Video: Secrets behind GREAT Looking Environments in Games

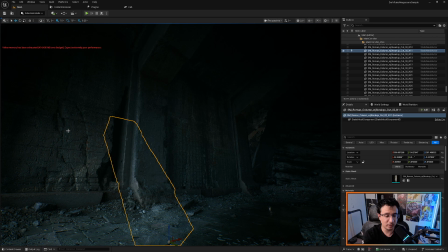(8:17)
The light's coming from here. So as soon as we put a pillar like this, you will have a very lit area here. If we remove this, all our scene will look pretty dark in comparison, right?
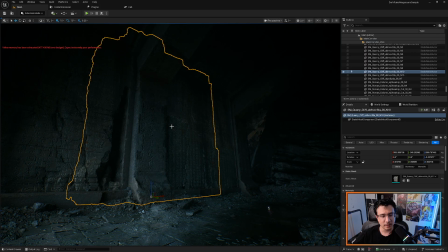(8:29)
You see, this one is also creating the shape. So you get the idea between lights and shadows.
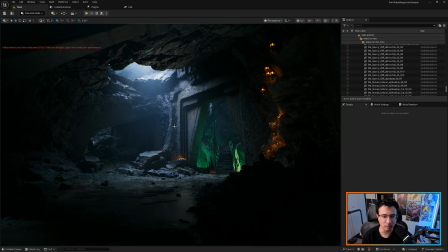(8:38)
This one, it's pretty damn cool. So this one not only have the shapes. I'm sure you can follow, or you can think about the main subject here.
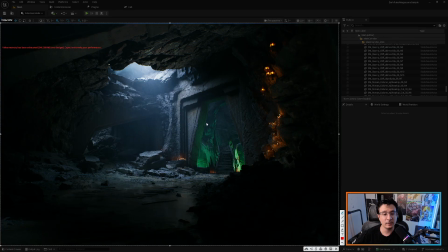(8:48)
The main subject obviously being this door right here. Why is that? Well, we're talking about a lot of directional lines that are happening, and we're going to talk about directional lines later, but you have these lines here, you have these lines here.
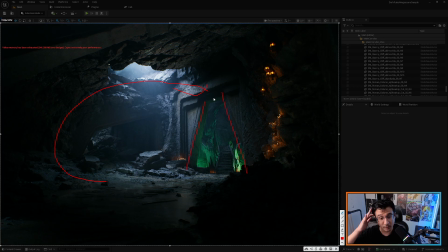(9:06)
This is called a gate, like a door. Like I mean, I know literally it's a gate, but it's in composition it's called framing.
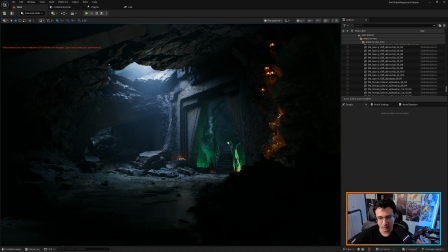(9:18)
We want to frame everything. Like we just don't want to like go ahead and just have the door like this. Like the frame is not really that strong. You even have frames here at the, like like you have frames like this.
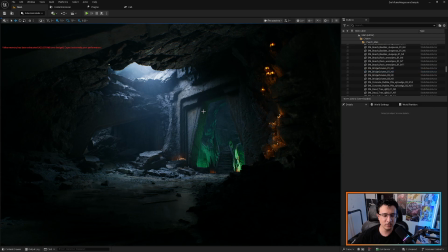(9:38)
But by having a really strong frame, you focus your eye to focus on that area.
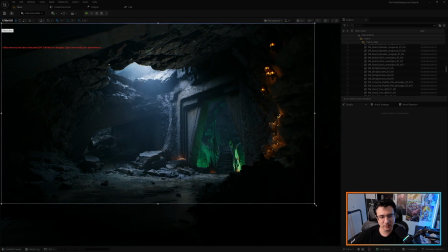(9:43)
So what's happening here, it's you have pretty dark areas. You have a light coming from here, so it's creating this nice contrast. This is the highest contrast in this picture.
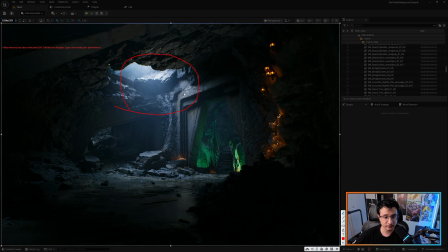(9:57)
And what it will give you is, hey, I'm gonna look here. And then you're gonna follow these lines, or you're gonna follow this one. Now, we don't really know which one is the main character. It probably can be this one. It probably can be this one. There isn't this is not like a science.
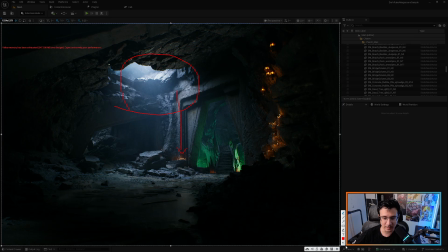(10:16)
It's more like this is more art. So you need to go a lot with your gut feeling. Now, another thing that is happening here, like notice like the
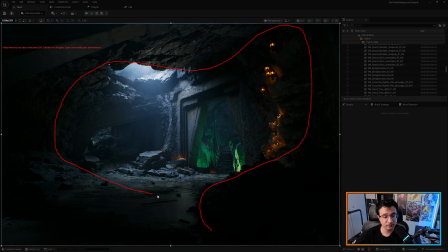(10:30)
shadow areas are all this. All this area is shadow. And here, this area is lit area. And then obviously this one has the highest contrast and this one has very, very little light.
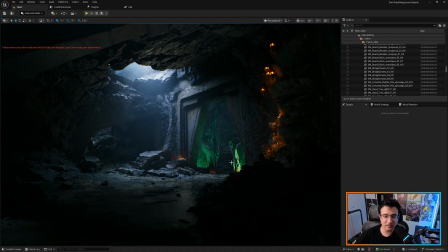(10:49)
But another thing that is helping you here in terms of adding,
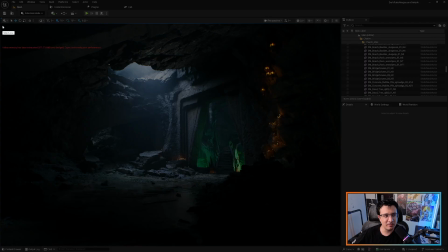(10:54)
think of contrast like adding some, like using the balance.
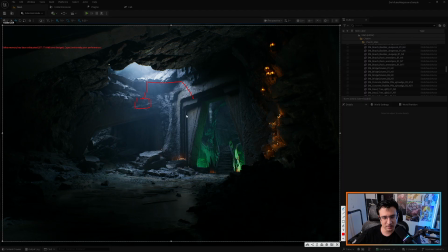(10:59)
Like you're using a balance here. Like you can put something here, but you can also put something really heavy here. And the more elements you add, the better it's gonna be. Here you have contrast on shapes.
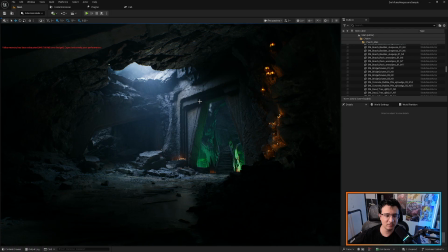(11:13)
You have contrast on, this is a solid piece. Look at this. This is not the same treatment of the rock. The other thing, we're framing here. And the last thing is we're having color contrast. We're having lights that are contrast between each other. For example, I have my camera here.
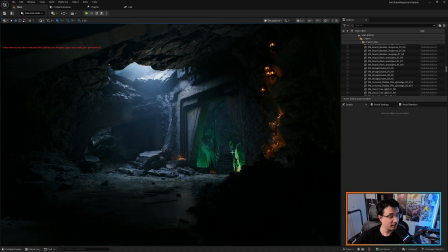(11:30)
The frame is between blue and orange. This is on purpose because orange and blue are complete opposites when it comes to colors. Same as green. And this is not necessarily the complete opposite. The opposite of green should be like red.
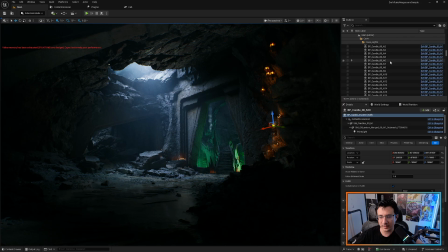(11:46)
So let's see if we can actually change all of this to red. We're gonna have the Christmas feeling. I don't know if that's gonna be like a, actually that's gonna be a lot of work. So let's, okay, so let's just go here.
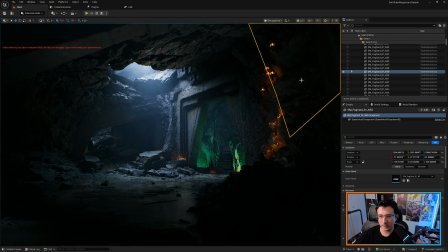(12:07)
Never mind. I'm gonna show you a much easier way. So you can just go to point light,
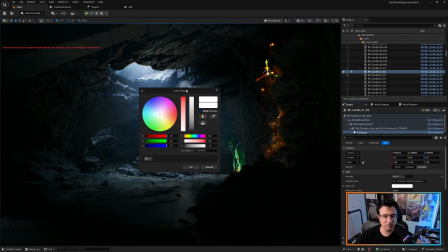(12:15)
and what you will see here is like the color picker actually helps you to understand what are the what is the contrast.